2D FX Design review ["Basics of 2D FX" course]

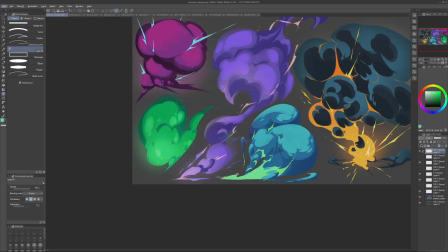24:56 Just one or two scenes really would be enough to push that energy and to make it kind of like
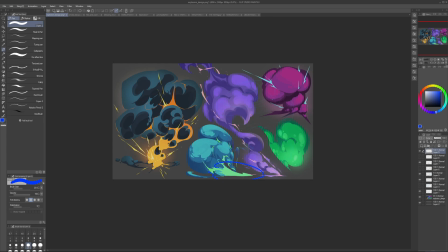25:06 there is a longer trail and then there is a mass, rather than the trail and the mass being similar in size.
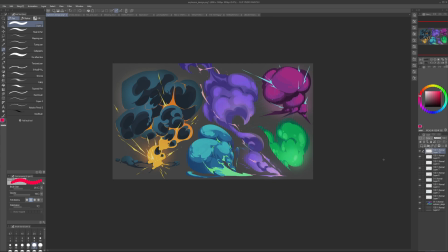25:22 So having this stuff, just basic design choices.
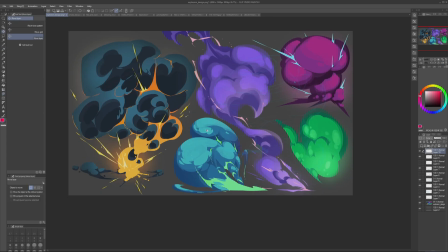25:28 Then we can also make this more connected, because scenes need to interact, and right now this is like a separate shape that doesn't interact with anything, and this is like a separate shape that doesn't interact with the shape behind it.
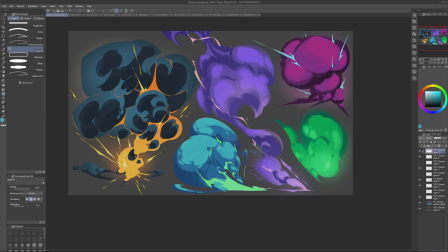25:44 Now if we kind of merge it together a bit, maybe this kind of
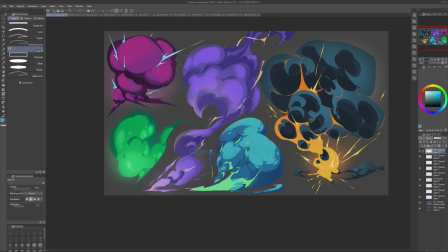25:51 interacts with the shape behind it through like the light layer or through something else.
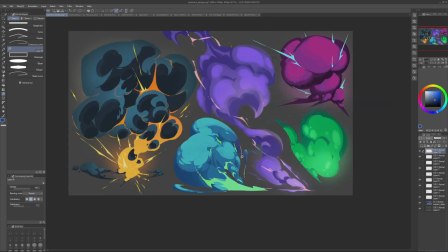25:58 If there is the silhouette, for example, kind of connects,
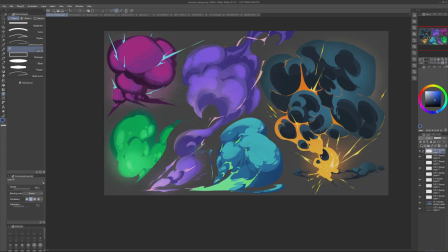26:02 or maybe it's a little bit raised or stretched out and it interacts with the shape.
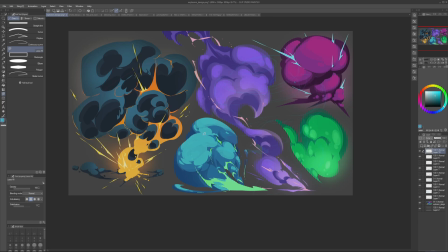26:11 Maybe here we're implying that there is some volumes that we don't see, so it's not just this flat circle and nothing else. All of the scenes can make it feel more dimensional and add nuance to the effect.
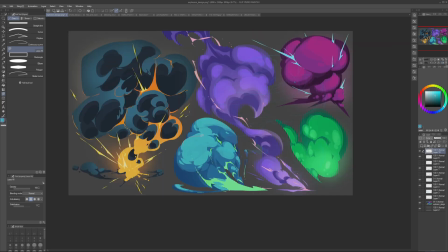26:27 So stuff like this is very useful for writing like character.
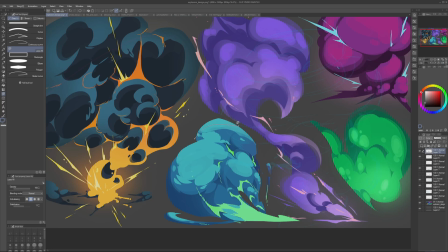26:33 And you can also kind of make it smaller to push the contrast between them and really make this front one the focus, while also giving
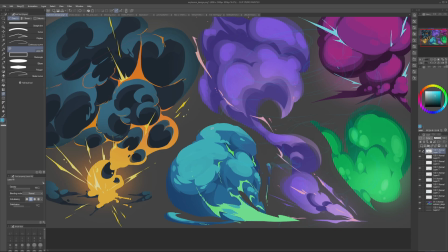26:50 some good opportunities for variety. So again, I think the design, the shapes are pretty nice, and it's basically just adding this logical stuff and structure to it.
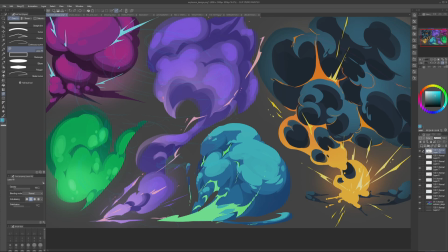27:05 That will make it even cooler, even better, and even more interesting effect.
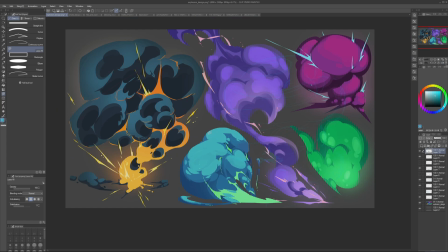27:16 So adding that interaction, adding volumes behind, volumes in front, simplifying it a bit.
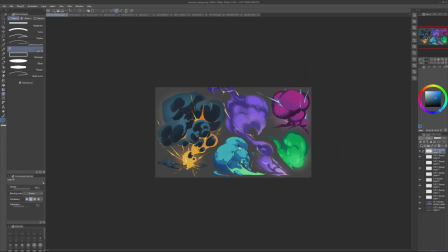27:24 All of these things are very useful. And you can keep the style, because the style is pretty nice. And generally it's a good, interesting effect. So it's just pushing the structure.
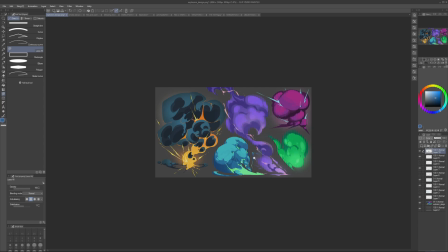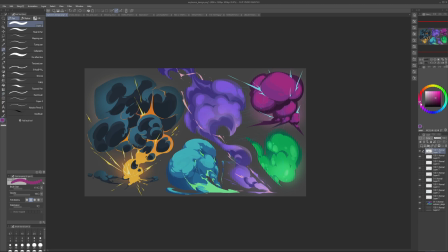27:49 With this one, I think it's also pretty cool. Again, I would make choices in terms of
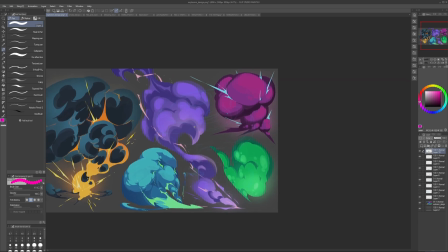27:56 what's behind, what's in front, pushing the differences between colors.
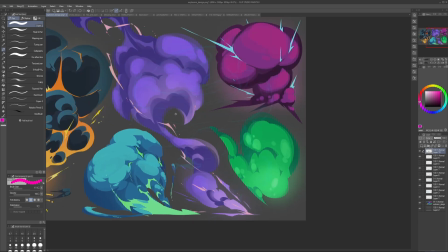28:02 And here, so we need to decide the logic of our effect.
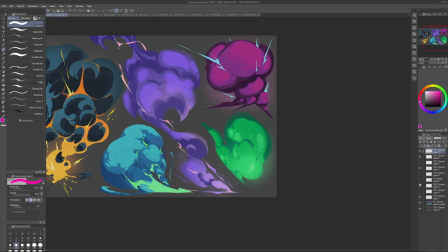28:09 So what
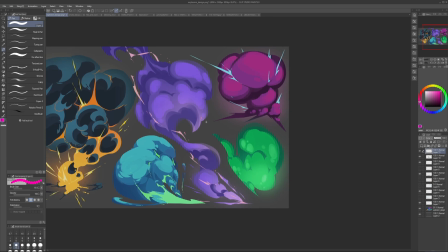what role does this color play? Is it a shadow? What is it?
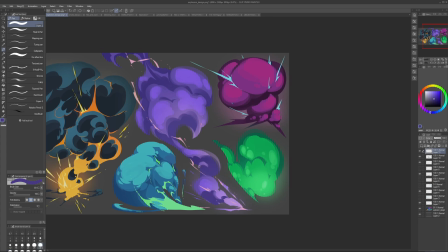28:22 If it's a shadow and it's kind of like from below, from here, so we indicate it here and here. So it makes sense to indicate it here as well, because we kind of indicated it in other volumes.
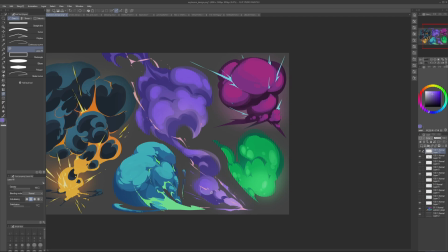28:38 So to keep the structure makes sense and connect with everything else,
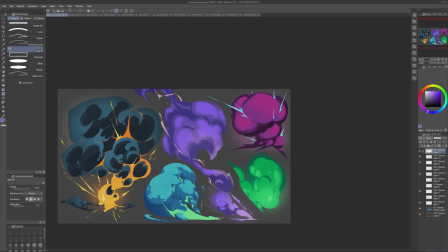28:45 it would be nice to have some kind of coherence and continuation of the pattern. So if the light is shining from the top, the light is shining from the top throughout the effect.